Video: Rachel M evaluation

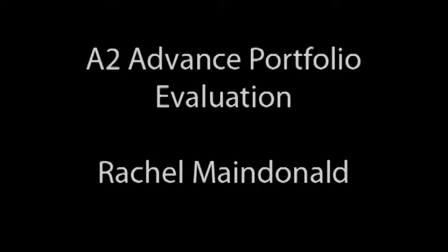1s
To evaluate the work in my advanced portfolio, I'm going to look at my research and how it's reflected in my products, how I have developed and challenged forms and conventions of real media products, and how my print product and music video work together as one. I will also speak about the technologies that I used during the production.
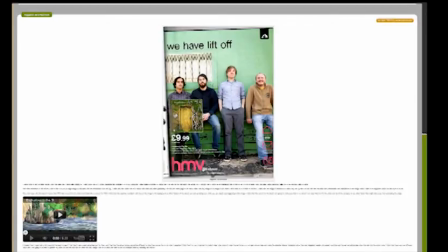20s
When doing my research, I looked at and analysed many different videos and print products from my chosen genre, folk.
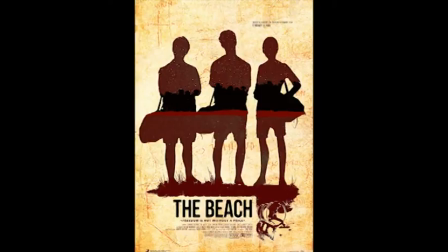28s
I looked at the conventions of all the videos and print products to get a wide understanding of the audience expectations for this style of music.
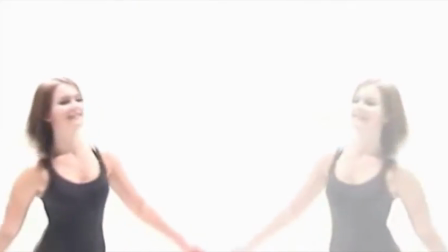35s
In my music video, I wanted to challenge the conventions, but as I wanted to appeal to the audience,
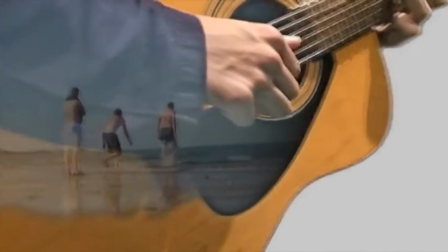40s
I felt that it was important to follow them as well, as there would be some things which an audience would want and expect.
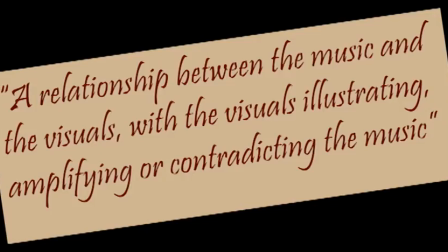47s
I found that many of the music videos followed Goodwin's theory that there is a link between the music and the visuals.
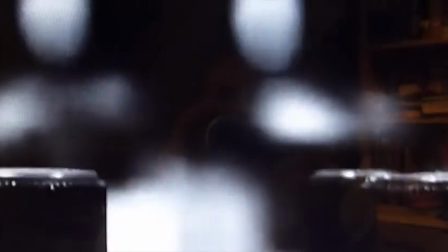54s
I found this in my research as the music is very calm, so the video matched this.
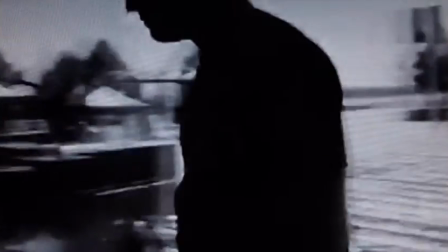59s
Also, musical instruments being played were often emphasised and shown closely in the video.
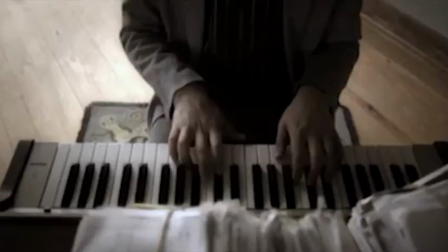65s
One of the things that I wanted to include was an acoustic guitar.
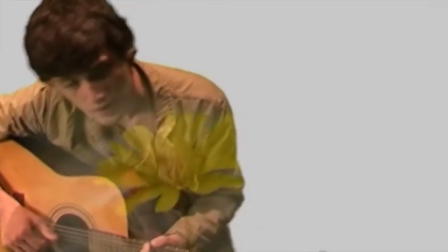69s
Although in many of my shots I included the performer with the guitar, I felt that having a close-up of the guitar would emphasise this,
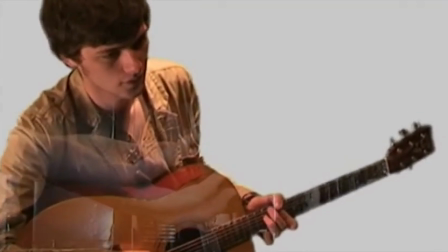76s
and the audience would take to this as it was a convention which was seen a lot in my research.
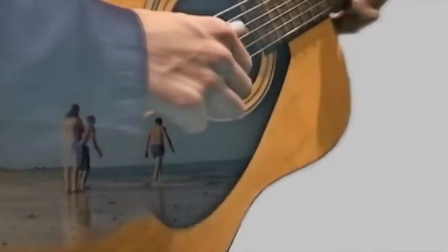82s
The texture behind at this point also works very well, as it's of the beach,
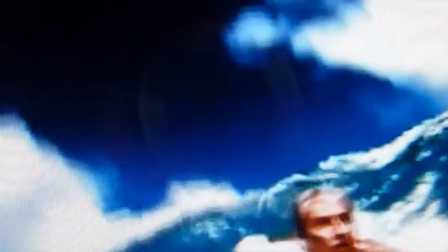87s
which is very natural, so in the style of music, so therefore satisfying the audience's needs.
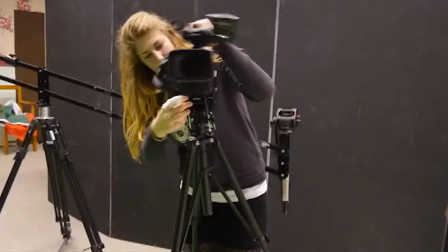93s
It is also something that I saw a lot of when looking at videos. I filmed the guitar in the studio with a video camera on a tripod next to a green screen,
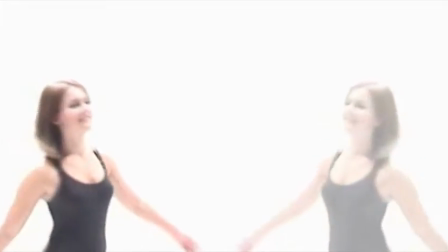101s
so that I was able to blend in the background into a grey stroke white, and then use Adobe After Effects to add in the textures,
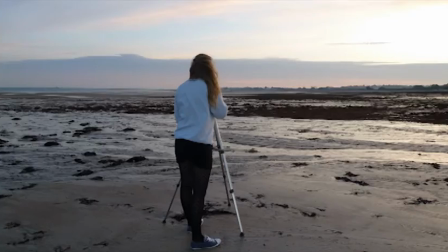108s
which I filmed using a camera and tripod on the beach,
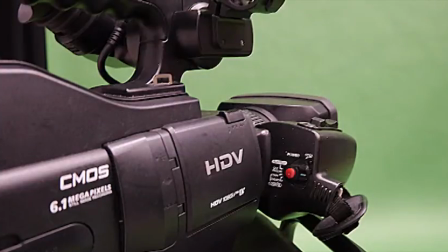112s
having to change the exposure a lot so that the shot was a good colour with the amount of sun which was been let in.
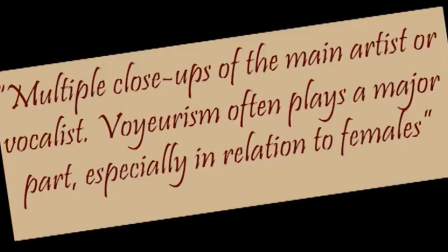119s
One of Goodwin's theories that I saw a lot of in my research is the way in which there are multiple close-ups of the main artist or vocalist, even like if it's a band.
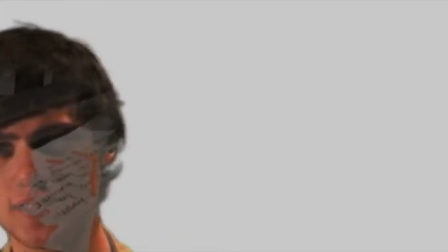127s
This is something that I really wanted to include in my music video.
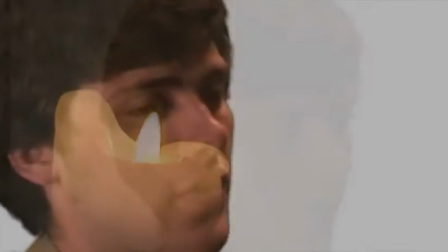131s
I have done this well as there are multiple close-ups of him at different points, which makes it more dynamic and interesting for the audience.
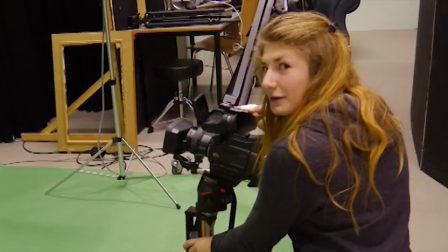138s
I did this by having my video camera on the crane in the studio, so I was able to have more movement and gain a wider range of shots.
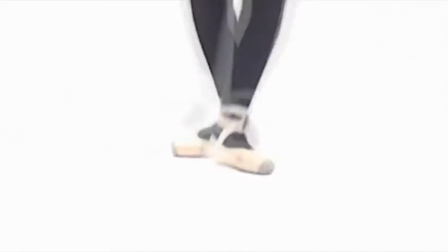146s
This is also how I filmed The Dancer to get the vast range of shots.
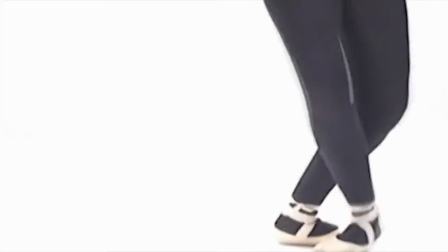151s
This is also included in my print product, as I have used images of my artists that follow the conventions.
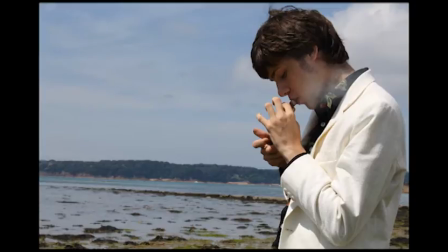157s
This is what sells the video, therefore it really needs to appeal to the audience.
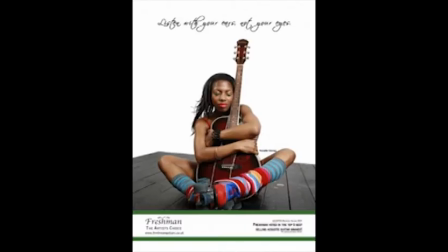162s
The main thing that stood out to me in my research was the naturalness. I applied this with my colours.
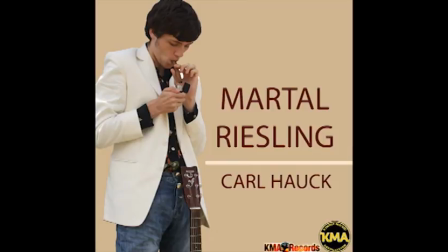168s
My chosen colours are very plain and natural looking, but they fit the conventions of the genre well.
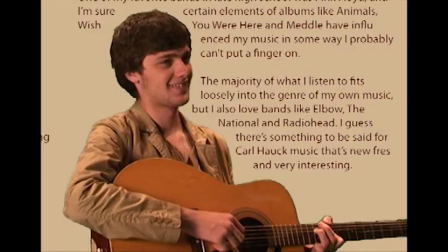173s
The colours work well together and also give the audience a good feel for the style of music,
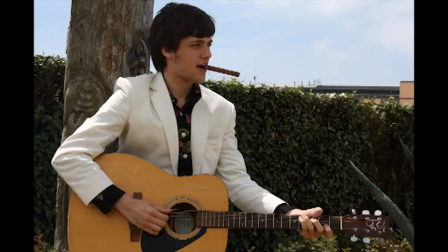179s
but still having the main point being the artist, which is why he is stylised so he fits the conventions.
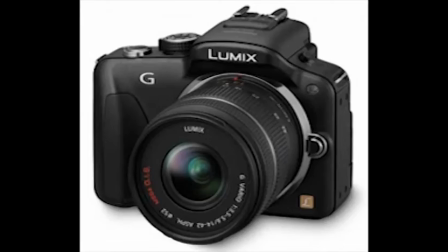185s
The images were taken with the Lumix G3 still camera,
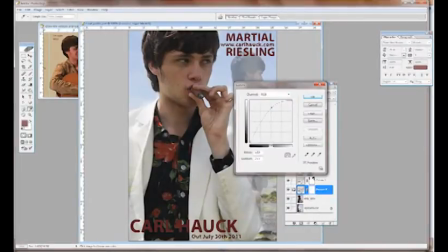189s
so that I was able to get good quality shots that would not lose their quality when edited on Photoshop.
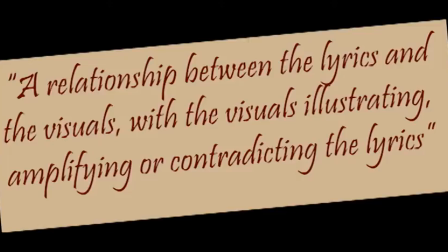195s
One thing that I found when doing research is one of Goodwin's theories that there's a relationship between the lyrics and the visuals, illustrating, amplifying or contradicting the lyrics.
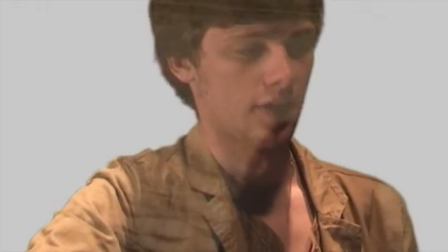208s
This wasn't something that I saw done when in folk music when I was doing my research, but I decided that I'd challenge this because I've got like textures.
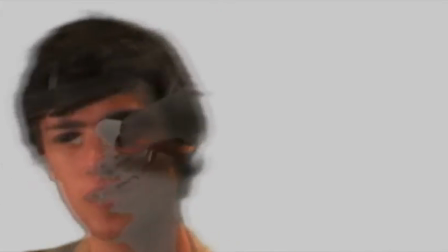216s
For example, my fingertips are tapping and then the texture is paper and writing,
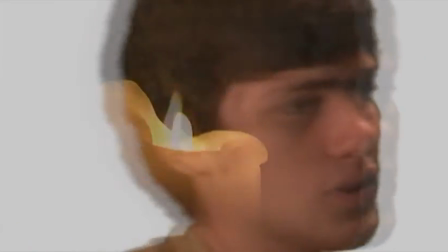222s
and candles hit the switch with a candle in the background, which we thought was a really good shot, but at the same time it goes with the lyrics,
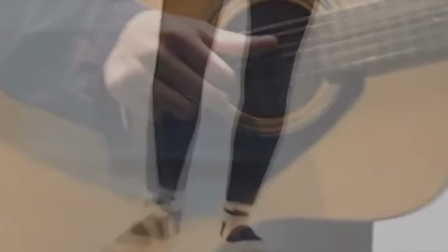230s
so it was contradicting what is the normal, so it was slightly radical.
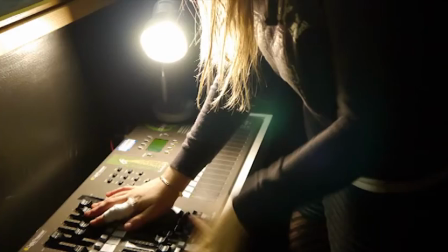237s
Another way that I challenge the conventions of the genre of music video is because
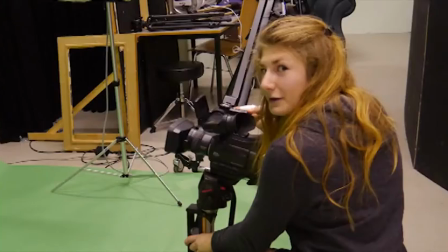242s
I filmed the majority of the music video in the studio using a video camera and the crane.
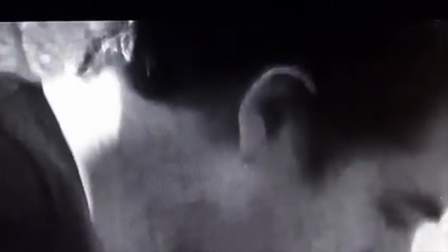246s
Filming in the studio is not something that's often done with the folk genre.